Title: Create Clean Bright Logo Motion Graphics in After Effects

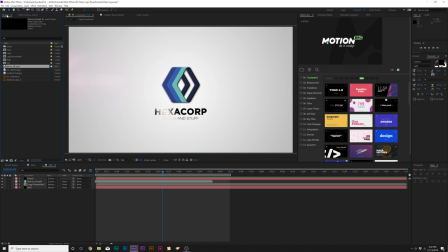8:11 So we'll come back in here and let's create that reflection, and it's very easy to do it. The only thing you need to do a reflection is you need some sort of like textured background.
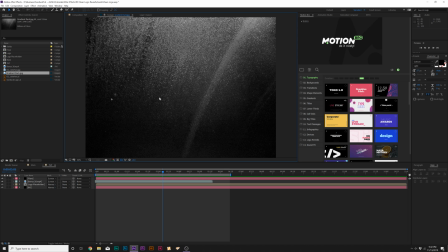8:20 You can just search up like a texture background, you know, something dark, something of a little bit of, you know, texture.
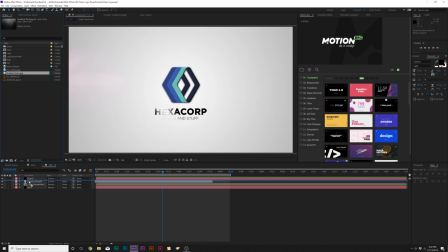8:24 Just, you know, Google search that and bring that into your composition. So we'll bring this texture into our comp, and we'll hit S on keyboard to scale this down.
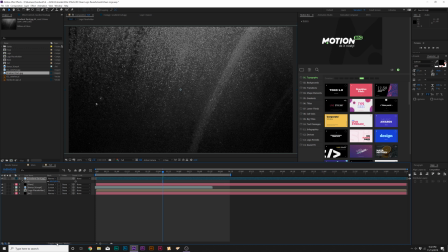8:32 And we'll need to make this layer a 3D layer. So toggle switch to the modes and then make that a 3D layer.
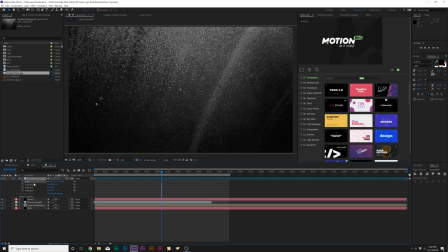8:38 And then we'll hit R on our keyboard for rotation. And we'll come here to the X rotation and set this to 90 degrees.
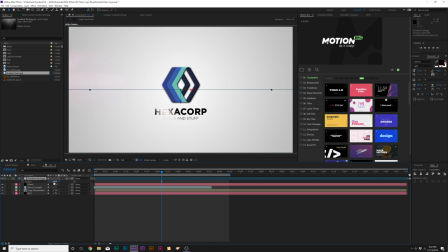8:44 Then let's hit P on keyboard for position, and let's bring this layer down.
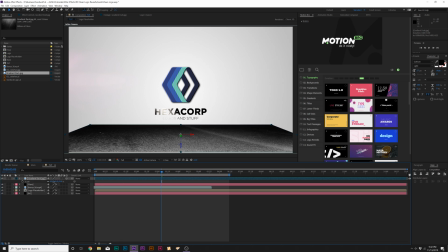8:50 All right, and bring it to the bottom. We can also scale this up a little by a little bit. That's totally fine.
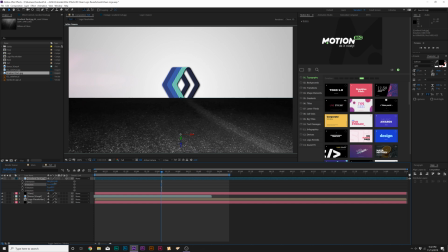8:54 And actually, for this technique, I'm gonna just angle this floor a little bit more crooked, so go to like maybe 111 degrees or so.
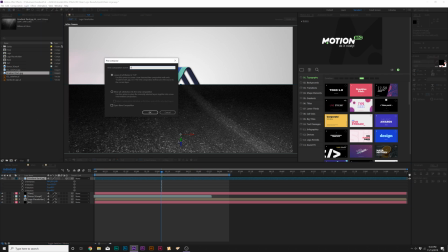9:02 Then what we'll do here is we'll go to layer pre-compose, and we'll call this floor, and move all attributes into new composition.
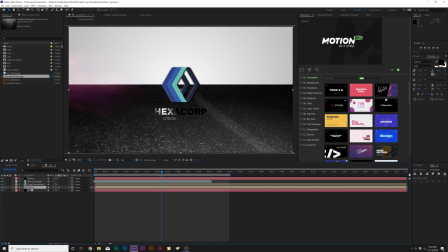9:11 Click OK. And we'll put this layer underneath our logo placeholder, so it's right above our background, and we'll turn it off.
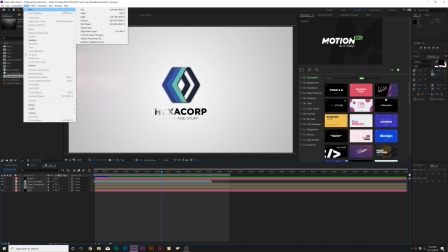9:17 Then let's go up to layer, new adjustment layer, and we'll rename this to blur,
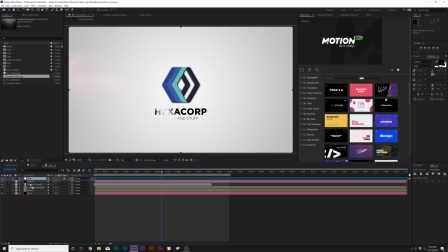9:24 and we'll put this layer underneath our logo as well.
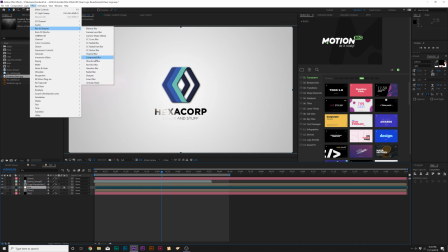9:27 And let's go to effect, blur and sharpen, and let's add a compound blur, and let's set the blur layer to our floor.
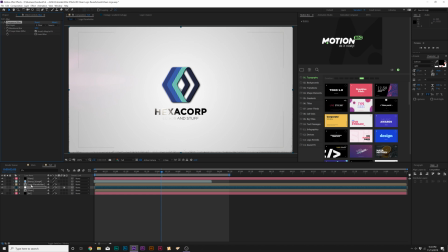9:33 Now nothing's gonna happen yet, so what we need to do is take our logo placeholder and we need to duplicate this. And we'll put this underneath our blur layer. And I'm also gonna hit M on our keyboard for the mask. And I'm just gonna duplicate our mask 1 to get rid of the extra title. Then I'm gonna take our, you know, logo here, and I'm just gonna bring it down.
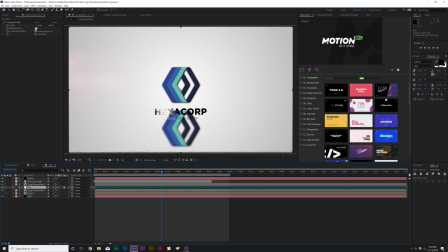9:51 You can see it's being reflected off the floor. Let's go to our blur layer, and we can increase the maximum blur, and we can really blur this out. And I'm going to grab the rectangle tool and just create like a mask over where I want the blur to be, and just hit F on our keyboard for mask feather and just feather this out so we're not doing anything crazy.
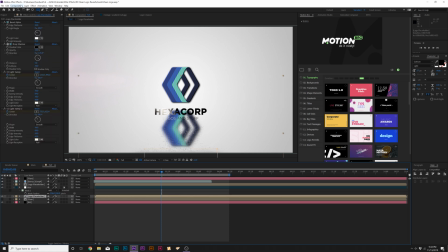10:08 And that looks really nice. And if you want to invert your logo, you just go up to layer, transform, and you can click on flip vertical. Just keep in mind that the scale keyframes might be an issue, so you might just need to pre-compose this layer and then do that, but this looks fine on my end.
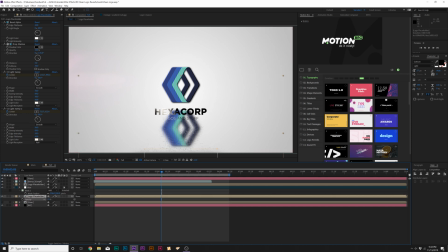10:25 And of course, I'll grab the logo placeholder and hit T on my keyboard for opacity, and I'm going to lower the opacity of this layer so it's not too intrusive.
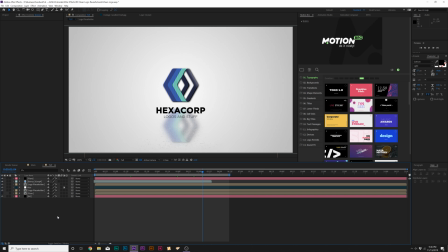10:33 And to help tie the scene together, because everything's looking a little too sharp, I'm going to go ahead and create a new adjustment layer, and I'm going to go to Effect, Noise and Grain, and I'm going to add noise. And I'm going to set the noise up to like 6% and uncheck Use Color Noise, and this will just add a little bit of grain into our image, a little bit of noise, just kind of help break all the solid pixels apart.
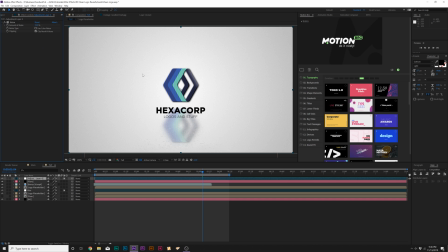10:51 You know, I'd even go as far as 12%, but I'll leave that up to you. 6% is probably good for this.
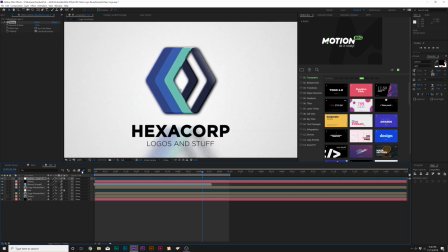10:56 But when you're done, make sure to turn on motion blur for all your layers. Make sure it's turned on here at the top. And now that everything is rendered out, here's what we have.
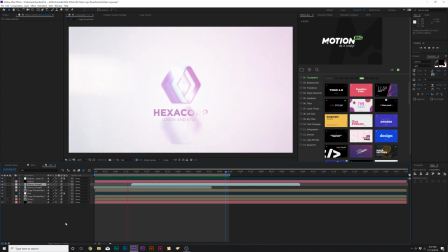11:04 And everything looks very clean and very simple. And it's up to you how many external lens flares you want to use. You can create a very unique look with more external lens flares. It's truly up to you what you want to do.
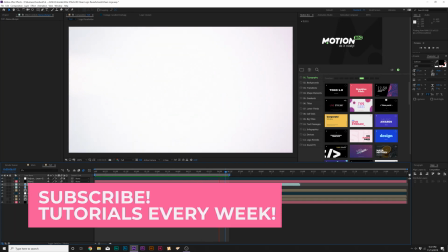11:14 But these are the principles for creating a very clean logo animation. So those are my techniques for creating clean corporate type logo reveals. I hope you found this tutorial insightful.
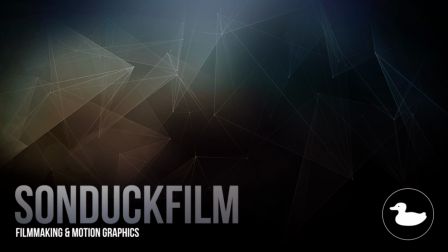11:24 And if you're new here, be sure to hit that subscribe button, because we post multiple post-production tutorials every single week right here on the channel. You can also hit me up on my social media networks. Those links are in the video description. And always be creating.